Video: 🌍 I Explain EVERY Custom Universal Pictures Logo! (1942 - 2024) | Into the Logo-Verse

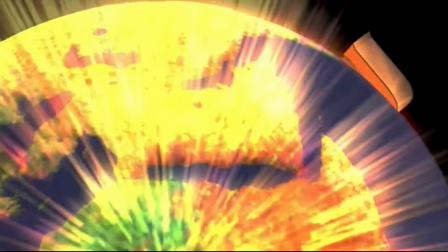[20:31]
The emblem is distinctly brighter than normal for this animated adventure film.
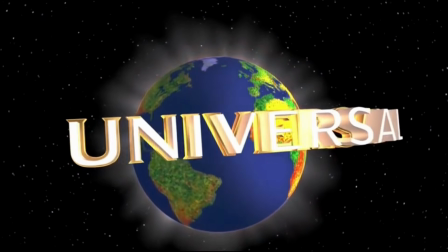[20:37]
Universal hadn't released many animated films theatrically,
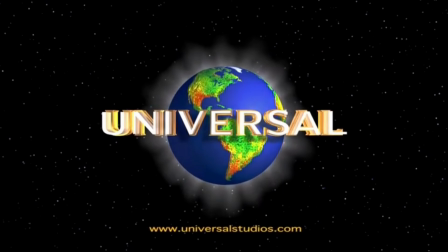[20:41]
the last one before Curious George being Balto back in 1995.
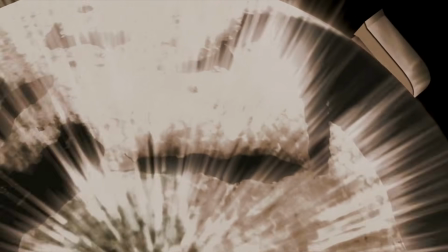[20:47]
The Kingdom, 2007. The logo begins normally, but quickly loses much of its color, leaving a more muted version to set up this gritty action film.
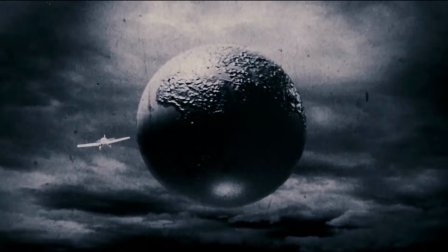[20:59]
Dead Silence, 2007. Once again, the 1927 logo proves that it can pack a scary punch.
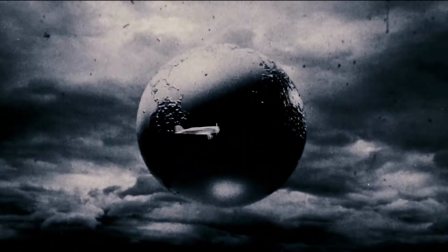[21:07]
This version is similar to the one seen in Land of the Dead,
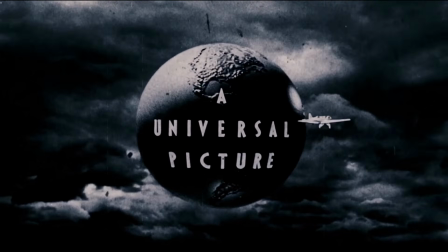[21:11]
but with added film scratches that create a creepy, degraded look.
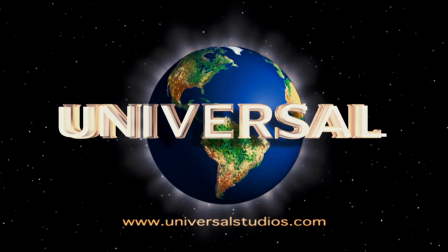[21:16]
Death Race, 2008. This interesting twist has the logo unfolding in reverse.
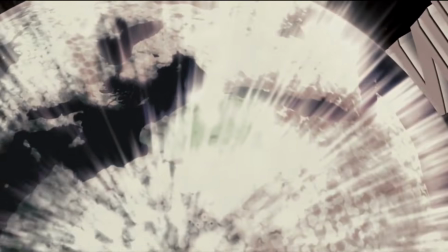[21:24]
Rather than pulling back at the beginning, the camera pushes in and the Universal text flies out of view behind the Earth.
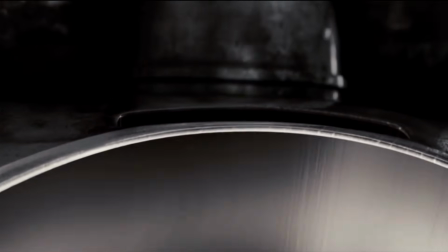[21:32]
Color fades to black and white as we transition to a car piston.
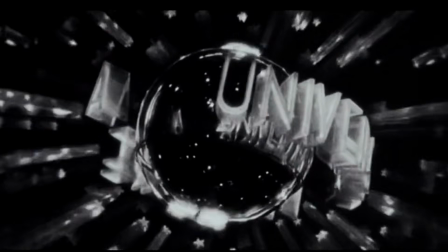[21:37]
Changeling, 2008. The 1937 logo is used, quietly evoking the historical era of the film.
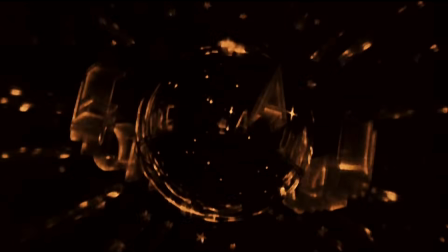[21:47]
Leatherheads, 2008. This period comedy also uses the 1937 logo,
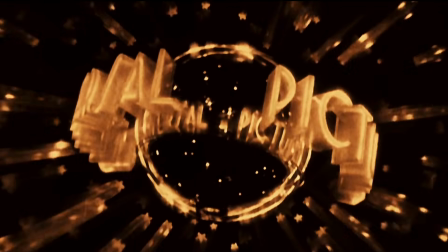[21:53]
but this time it's bathed in a beautiful golden hue, adding a touch of old-school movie glamour.
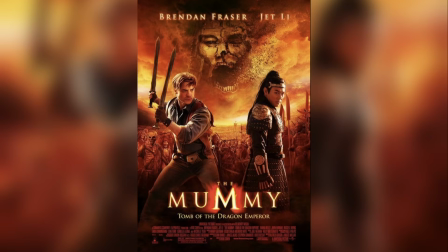[22:01]
The Mummy, Tomb of the Dragon Emperor, 2008.
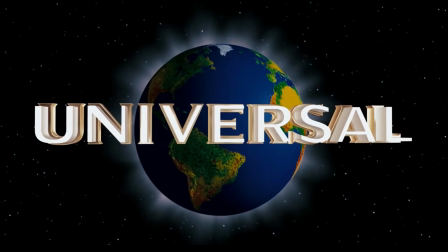[22:05]
The Mummy franchise continues the custom intros with this third film.
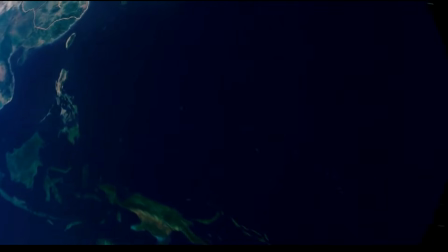[22:10]
We zoom in over China, where Chinese text and map-like boundaries have been added to the landmass.
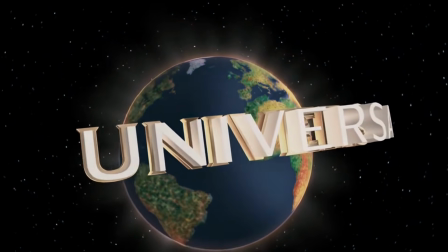[22:18]
Couples Retreat, 2009. The logo starts out normally, but the colors fade to a crisp black and white.
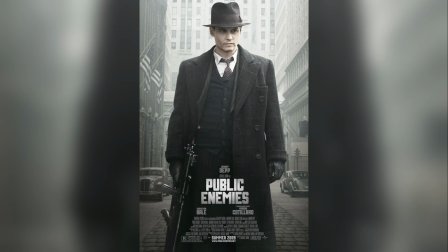[22:26]
Public Enemies, 2009. A noir makeover.
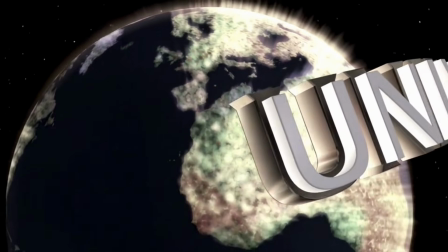[22:31]
The contrast here is subtly darker, perfect for a Depression-era gangster epic.
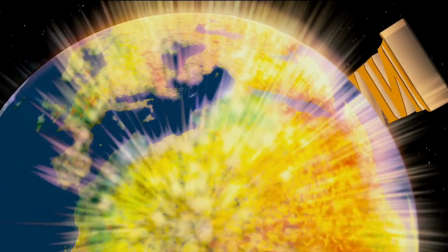[22:38]
Bruno, 2009. Two dots pop up over the U in Universal, known in German as an umlaut,
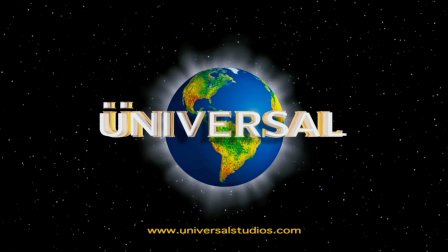[22:46]
matching the one seen over the U in Bruno's name. Land of the Lost, 2009.
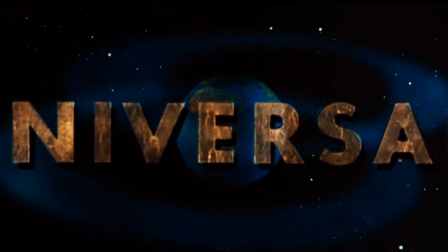[22:53]
The 1963 logo opens the film, lifted directly from Clint Eastwood's Play Misty for Me.
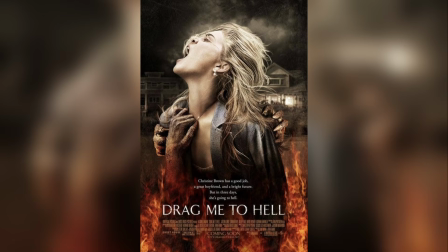[23:01]
Drag Me to Hell, 2009.
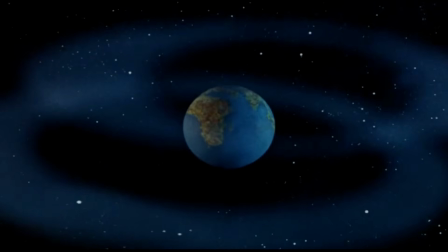[23:03]
This was a good year for the 63 logo, as it opens this Sam Raimi horror film.
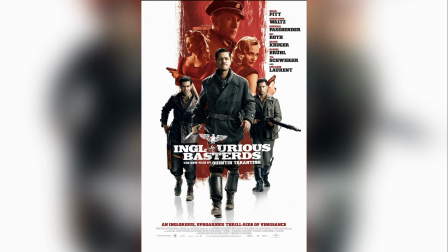[23:10]
Inglourious Bastards, 2009, and once again the 63 logo appears.
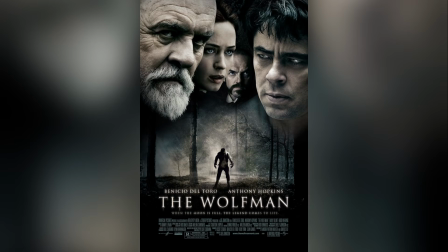[23:16]
The Wolfman, 2010.
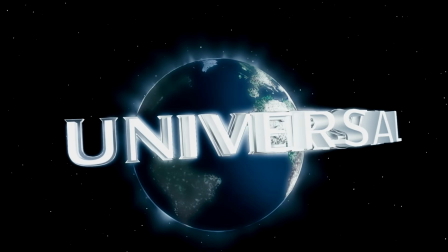[23:19]
In the theatrical cut, the logo turns a subtle gray, but we get a far more elaborate twist in the director's cut,
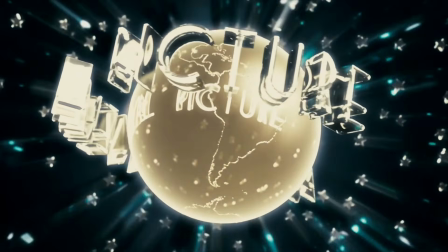[23:28]
where we see a stunning recreation of the 1937 logo,
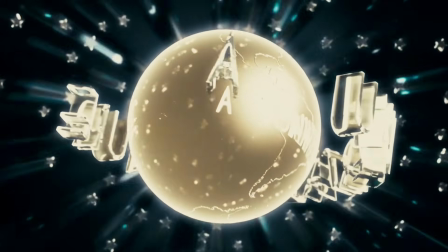[23:33]
with a silvery moon-like globe and a dark turquoise background.
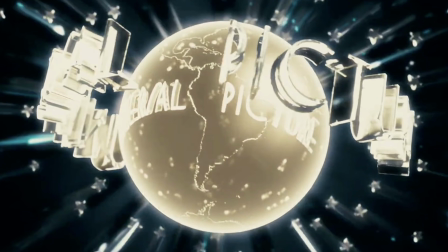[23:38]
Notice that this updated version adds continents to the globe,
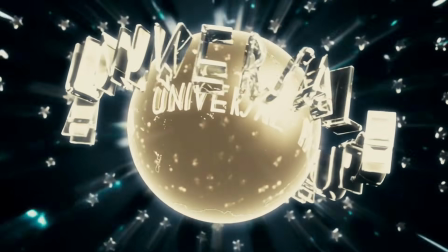[23:43]
a terrific nod to the original Wolfman from 1941.
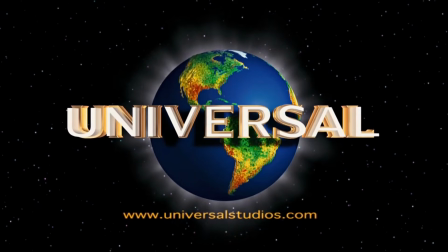[23:48]
Repo Men, 2010. Two flickers of static briefly distort the logo.
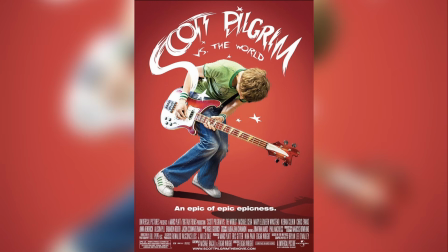[23:55]
Scott Pilgrim vs. the World, 2010. The logo gets a vintage video game makeover,
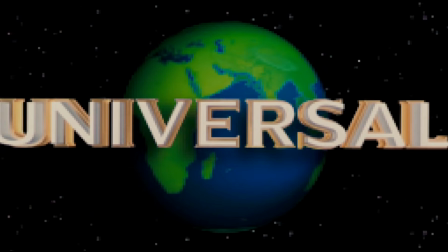[24:02]
with the globe shooting into frame from the left and the Universal text entering from the right.
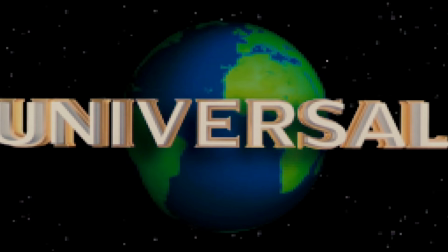[24:09]
Rendered in classic 8-bit graphics, they both meet in the center as a retro video game version of the fanfare plays.
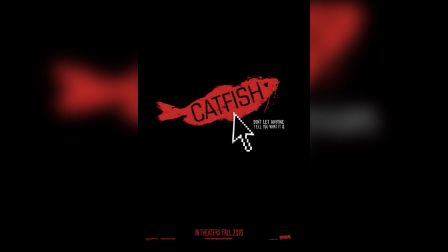[24:18]
Catfish, 2010.
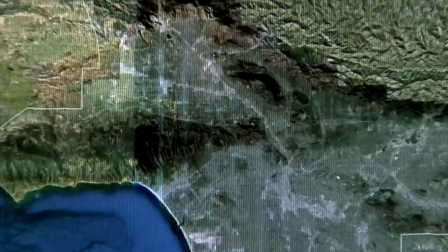[24:20]
The groundbreaking documentary gives us the perfect twist for the age of computers and social media. The Universal globe becomes a Google Earth interface playing on a Mac.
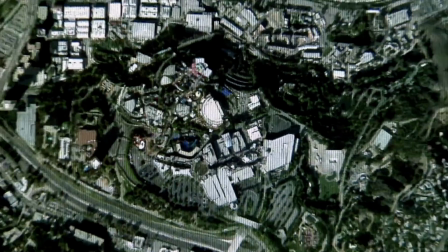[24:32]
We zoom out from Universal Studios Hollywood until we see a virtual Earth.